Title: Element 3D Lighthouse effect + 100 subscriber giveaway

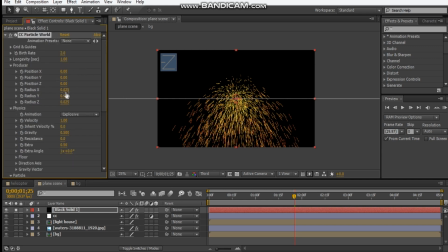8:14 Okay, so let's start off by spreading out these particles like this and like that.
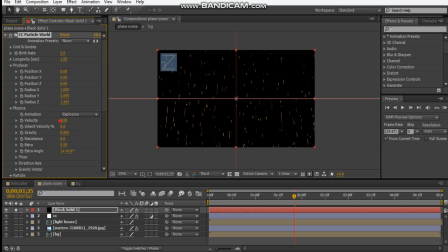8:27 And maybe we'll turn the velocity down so that it looks like it's just vertically coming down. And we'll turn up the gravity to make these particles run down fast. And maybe we can just like give it a little bit of rotation.
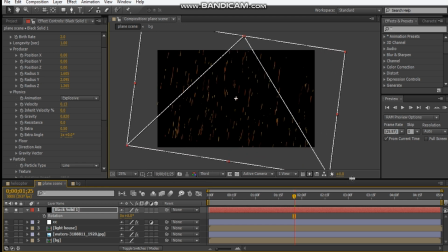8:48 And then scale it up, because we want these particles to look like it's coming on from an angle. And just spread it out even more, like that.
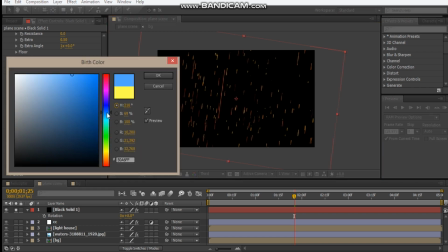9:03 And we'll make the color like a bluish color that will match our background.
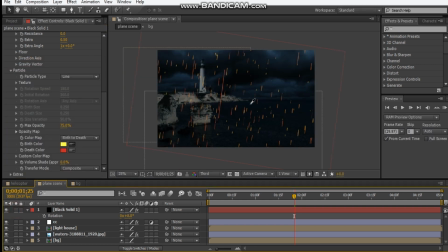9:11 So if we just try to match the color, maybe make it a bit brighter.
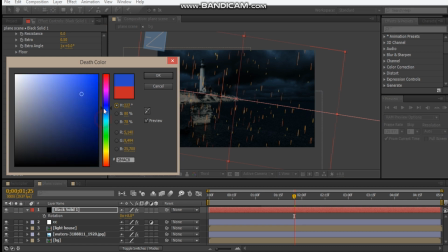9:21 And it's looking a little too saturated.
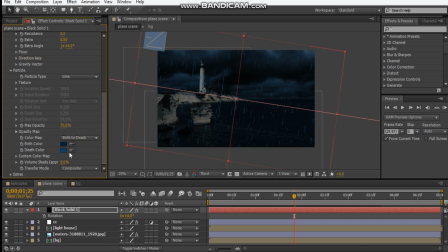9:30 Maybe that there, and bring that down like here.
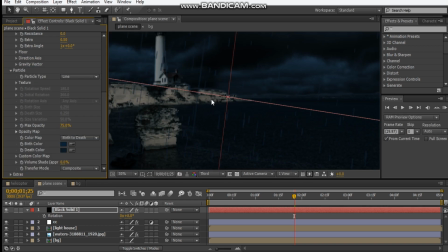9:39 Yeah, that looks pretty cool.
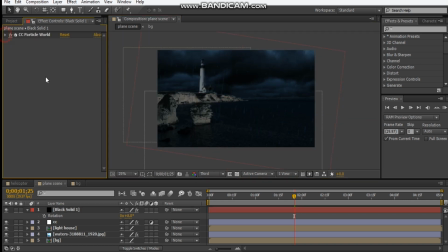9:44 Yes, and then we can add like a little bit of a blur on this. So we can come in here, blur, box blur, turn on repeat edge pixels and turn it up maybe about 2 pixels.
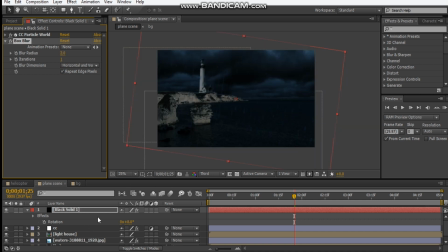10:00 That way it's just faded. And hit T, and maybe we could bring the opacity down a bit. And yeah, that looks pretty cool. So let's go ahead and make our light source. So we're gonna make
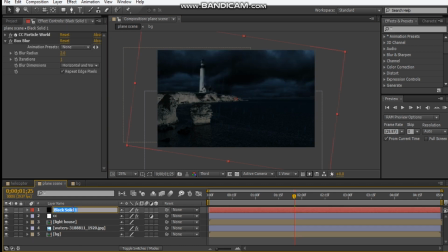10:22 a new solid. So I'm just gonna name this rain first, and we'll make another new solid and call it light.
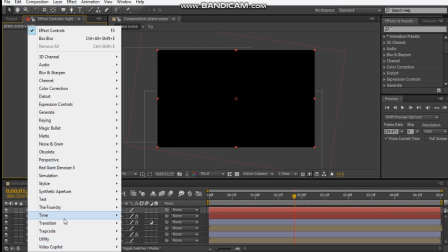10:36 And we'll add the trap code lux effect,
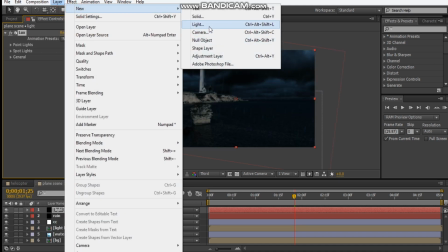10:42 and we'll make a new light, and we'll make it a spotlight,
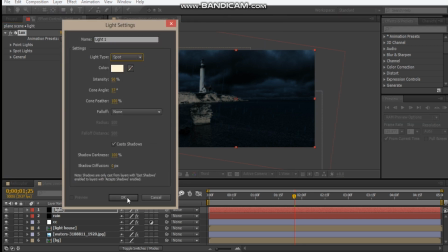10:49 and hit OK.
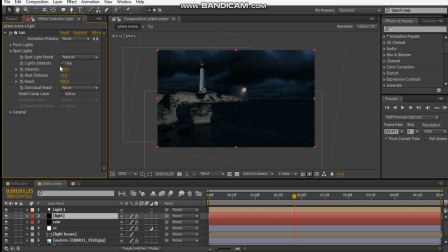10:53 And come in here, we wanted to use the spotlights and turn off point lights. Okay, so if we try to
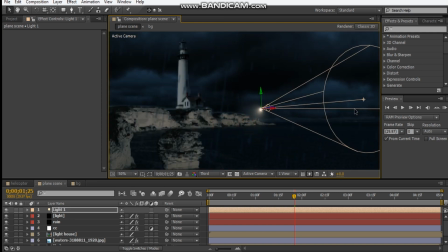11:09 get this going, we can see here we're getting something.
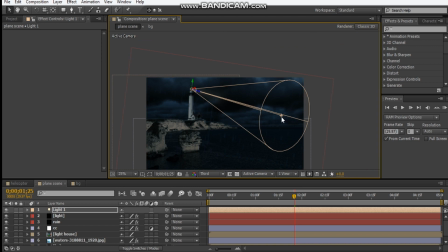11:14 So let's add it to the light and come about there.
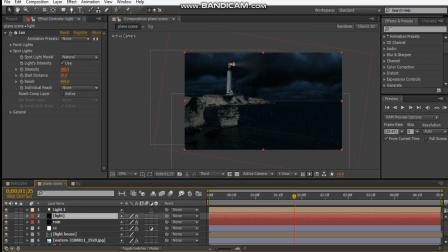11:23 Let's bring up the intensity for our light and our actual light. Bring it up quite high.
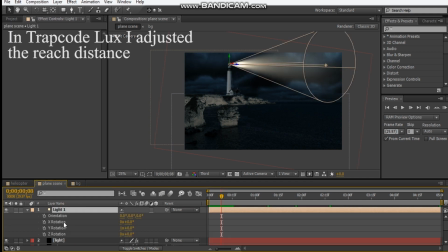11:41 So if we hit R and hit the stopwatch for the Y rotation and scrub through, we can make it do maybe 2 rotations. I can see it's done.
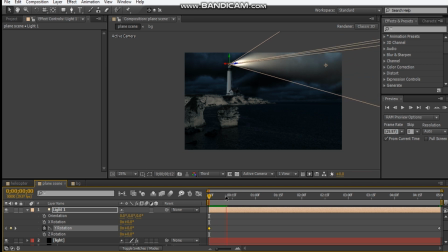11:59 And if we look at this, it will rotate around like it was an actual lighthouse.
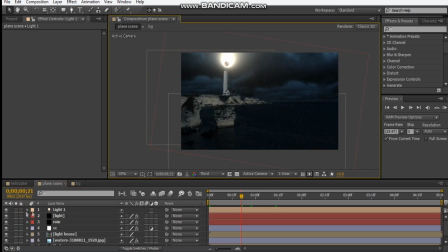12:07 So now let's go ahead and get our plane into this scene. So let's make one more solid.